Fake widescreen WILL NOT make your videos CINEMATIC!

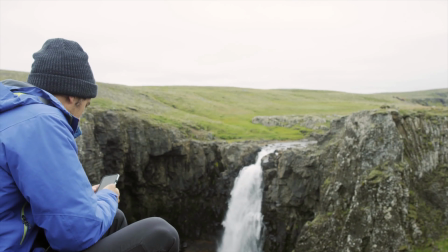(4:06)
As social media became popular, more and more people started to use their smartphones and other mobile devices as their main media creation and consumption tool.
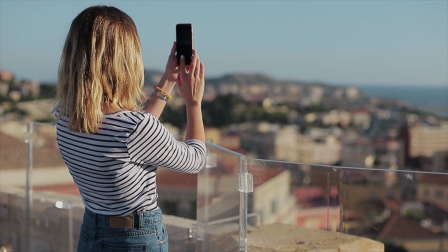(4:14)
And for this purpose, vertical video format actually makes perfect ergonomic and visual sense.
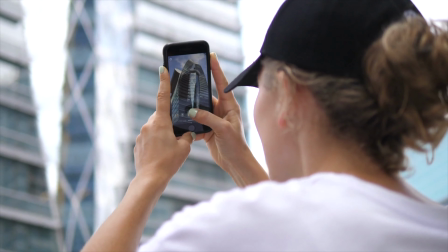(4:19)
We obviously hold our phones vertically in our hands the majority of the time, so while we're scrolling through all those social media feeds,
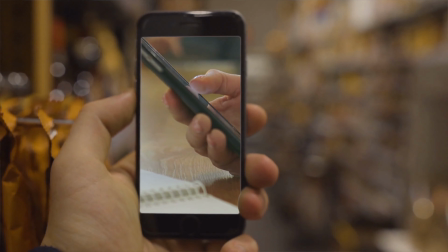(4:26)
it totally makes sense to watch videos and photos in vertical aspect ratio to take maximum advantage of that screen space.
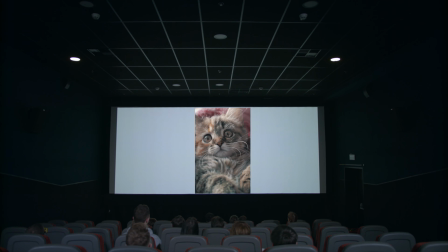(4:32)
Now, would you use vertical video format if you are making a narrative film that is intended to be watched in theaters or even just on your home TV screen?
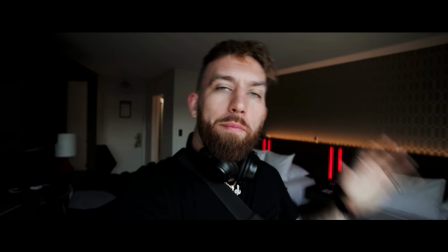(4:39)
Probably not. So this brings us back to YouTube and those fake letterbox bars that everyone seems to love.
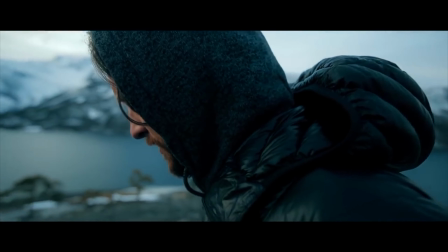(4:45)
Even the biggest YouTubers that we look up to are doing it, so it must be a good idea, right? Well, think about who your audience is and how they're going to be consuming your work,
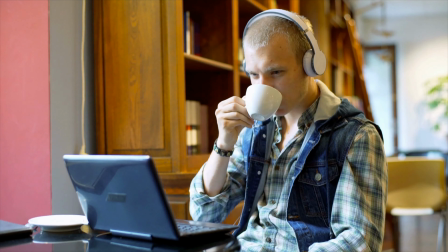(4:53)
and you'll understand where I'm going with this. The truth is that most people who will watch your videos will be watching them on their mobile devices,
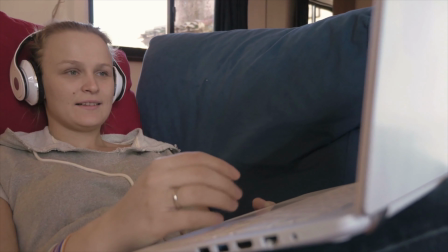(4:59)
phones, tablets, or laptop computers. A smaller fraction, myself included, might actually watch them on their TVs.
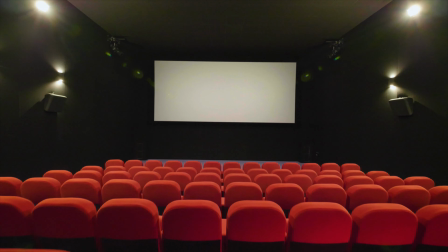(5:06)
But I think it's fair to say that unless you're making an actual narrative film intended for theatrical distribution,
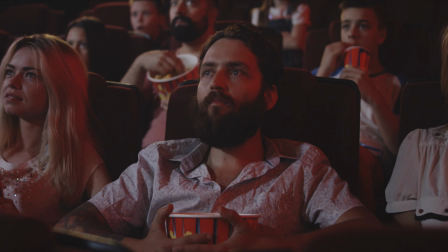(5:11)
chances are that the majority of your work will not be projected on a 50-foot movie theater screen.
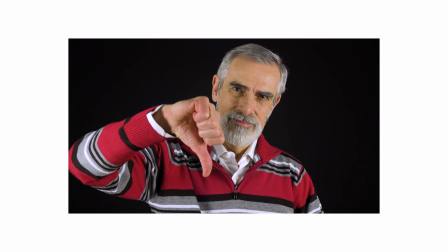(5:16)
So why would you want to take that precious resolution and screen real estate and make it even smaller for your audience? The idea is that those letterbox bars will make your video frame look wider, and thus more epic and cinematic in scope.
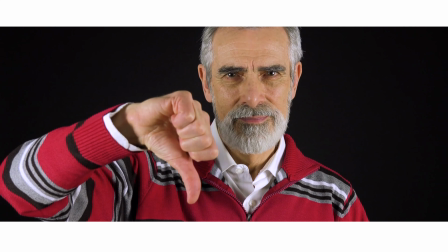(5:28)
But in reality, it's the opposite. You're simply cropping the top and bottom of your frame and throwing away that valuable image information. So instead of trying to mimic that Hollywood look by cropping your video and using that fake widescreen effect, I would really recommend instead focusing on your cinematography and lighting and framing and the composition and overall just your storytelling techniques. That will make you a much better filmmaker. But if you still really want to have that 21:9 aspect ratio, for example, if you're making a short film or a music video or something that is possibly going to be projected on a bigger screen, then at least make sure that you're actually editing your video in a 21:9 timeline and not just using those black bars to overlay on top of your 16:9 image. At least that way, people who actually have 21:9 monitors and TV screens will be able to see your image fill their entire screen. If you're not sure how to do this or what I'm talking about, you can do a search on YouTube and there are plenty of videos that explain this process. Finally, and this is really important, let me just say that I didn't mean to throw shade at any of the YouTubers and content creators and people I talked about in this video.
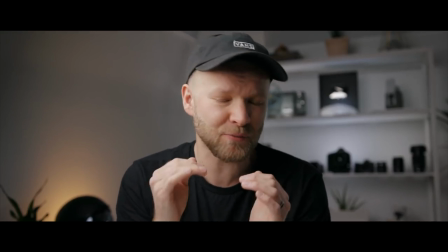(6:32)
All of the examples I showed earlier, I'm a big fan of their work,
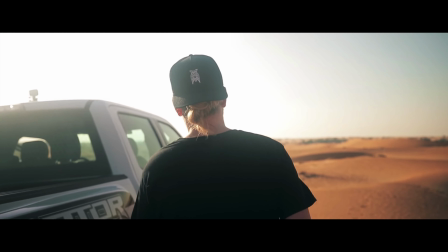(6:35)
and all I really wanted to do with this video is just kind of educate and encourage people to use the format that fits the kind of content they create the best. So, what did you guys think? Let me know down in the comments below. And also, if you liked this video and found it informative, please like and consider subscribing so that you will not miss out on any future videos. Thanks again for watching, and I'll see you in the next video.